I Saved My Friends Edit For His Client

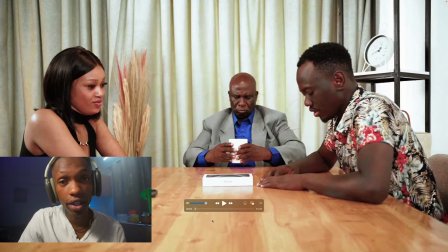(4:10)
First of all, I'd be very worried if my girlfriend went and came back with an iPhone. That is a legit cause of concern. The second thing is, you can see here when before the video starts,
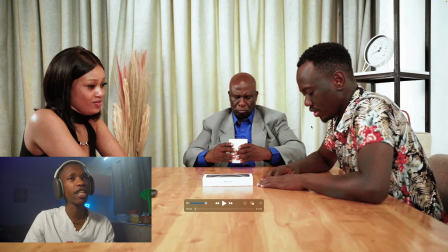(4:27)
let me not say this guy and act like I don't know him, Butita, who I think is like the main character in this, is facing down, and then a few seconds, like there's a few seconds of him being out of character, and then he, see, there's like, yeah, there's that, you know, there's that, like, we see him getting into character on camera.
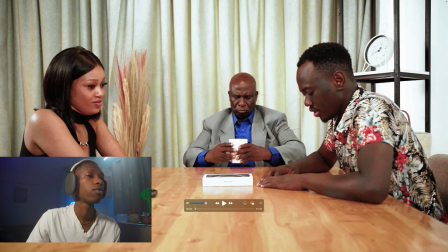(4:54)
So as an editor, that's something you should obviously, you know, remove. this thing should start somewhere from maybe
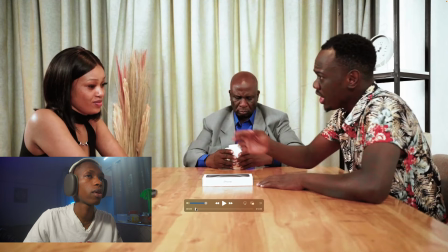(5:03)
immediately, like he's in character, like somewhere, like somewhere there. Yeah, crazy. So that's why it's important to have multiple takes, because if honestly, if it was me,
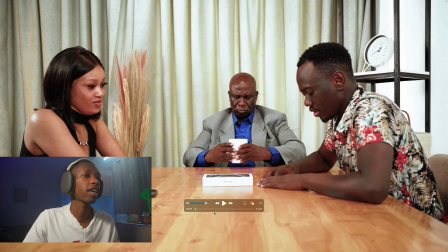(5:16)
I would have started with his short shouting and then cut to the wide to see, to show people what's happening.
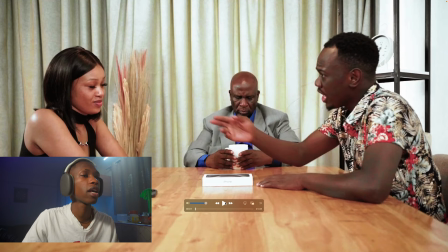(5:23)
So yeah, that's one thing. The other thing I noticed, I don't know if you guys can hear, but I feel like the music is a bit too loud for... The music is a bit too loud.
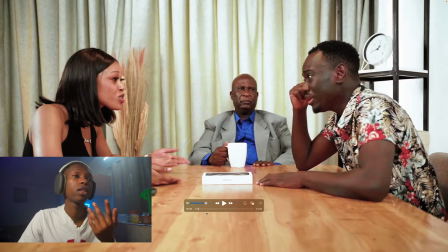(5:39)
Yeah, the music is definitely too loud. So that's one thing. That's another thing I'll let him know.
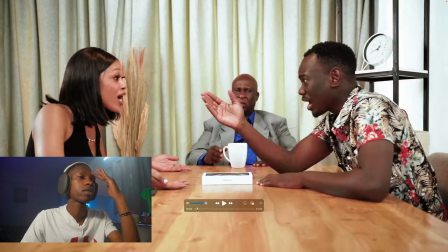(5:45)
The other thing is, remember when we were talking about having multiple takes? So this is where now it comes in. In this conversation, they're mostly arguing, you know, there's a lot of chaos,
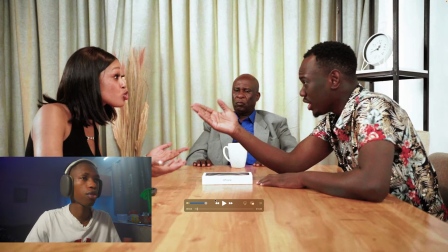(5:56)
there's a lot of back and forth argument type of vibe. As an editor, you have to kind of bring that out in your edits. And one way of showing chaos, even to the person who's watching, you can do multiple cuts. Like you can do quick cuts, like I cut to this one, I cut to this one, I cut to her, I cut to him, I cut to her, cut to him. Those many takes make it feel a bit frantic and a bit, you know, you get the idea.
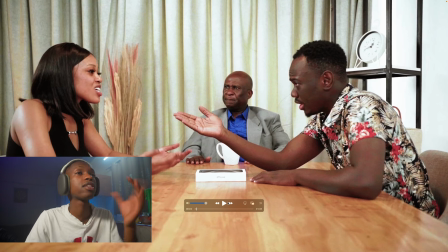(6:26)
Yeah, so it makes it feel like they're actually arguing. But when you have a still frame like this, we know they're arguing by how they're talking, but you can't really visually feel it, because you have to also feel it visually.
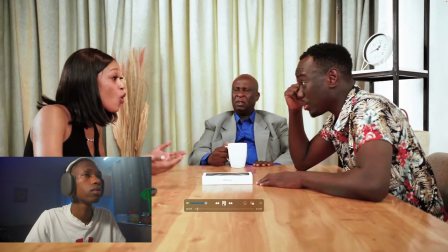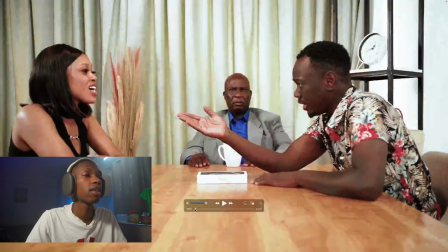(6:43)
Plus the wide lasts so long, like that, it's been almost,
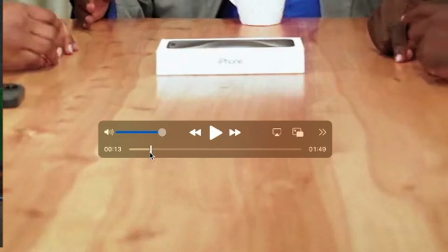(6:51)
oh my god, it's almost 13 seconds without a cut.
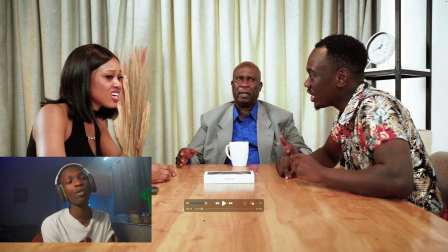(6:56)
For social media, that's not a good thing, because right now, bro, our attention spans are fried, you know. You need to keep people engaged, and one way of doing that is just by making quick cuts. Yeah, plus we're missing a lot of reaction, a lot of emotion from this shot.
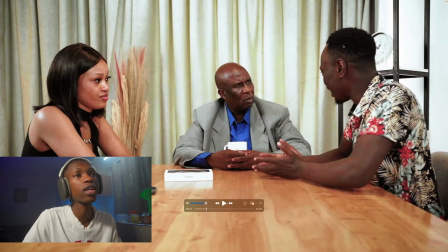(7:17)
Like you see this shot where he's facing the dad.
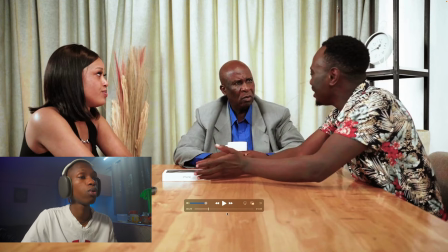(7:25)
Like that's a very good opportunity for you to intercut, you know, create multiple cuts.
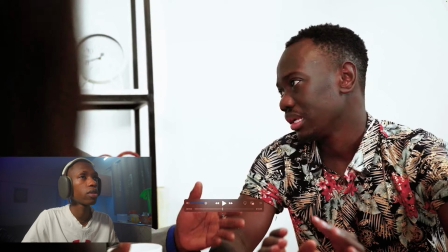(7:30)
Yeah, you see, he had the shot, so it's just about, or something else.
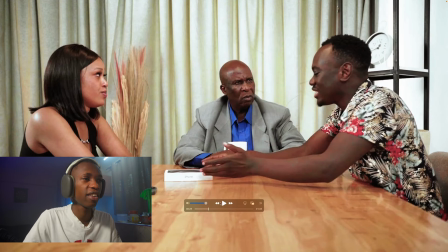(7:35)
The choice of music is very awkward, you know, I don't feel like it really,
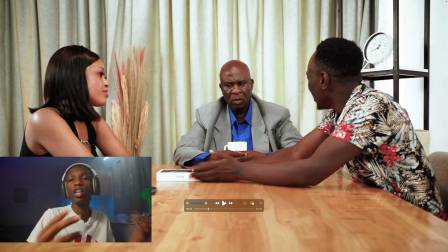(7:42)
it doesn't communicate what's happening, you know. It should be something more like arguing, something like that. Yeah, but this music is more of like elevator music.
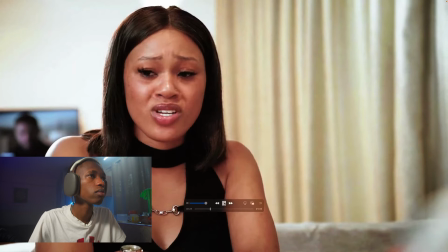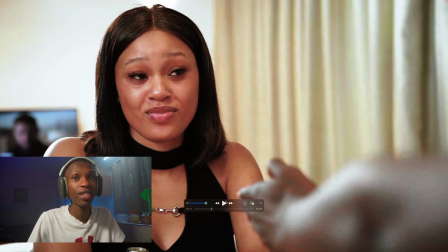(8:02)
Oh, did you guys see that?
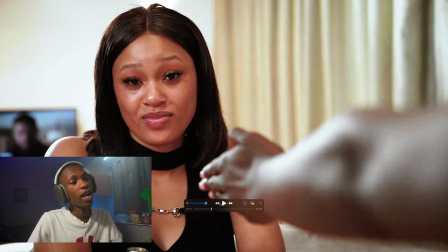(8:07)
Oh, it's so easy to miss this, bro. And it's so easy because it happens for like a second. You know, you're obviously not supposed to be looking at the camera, you know.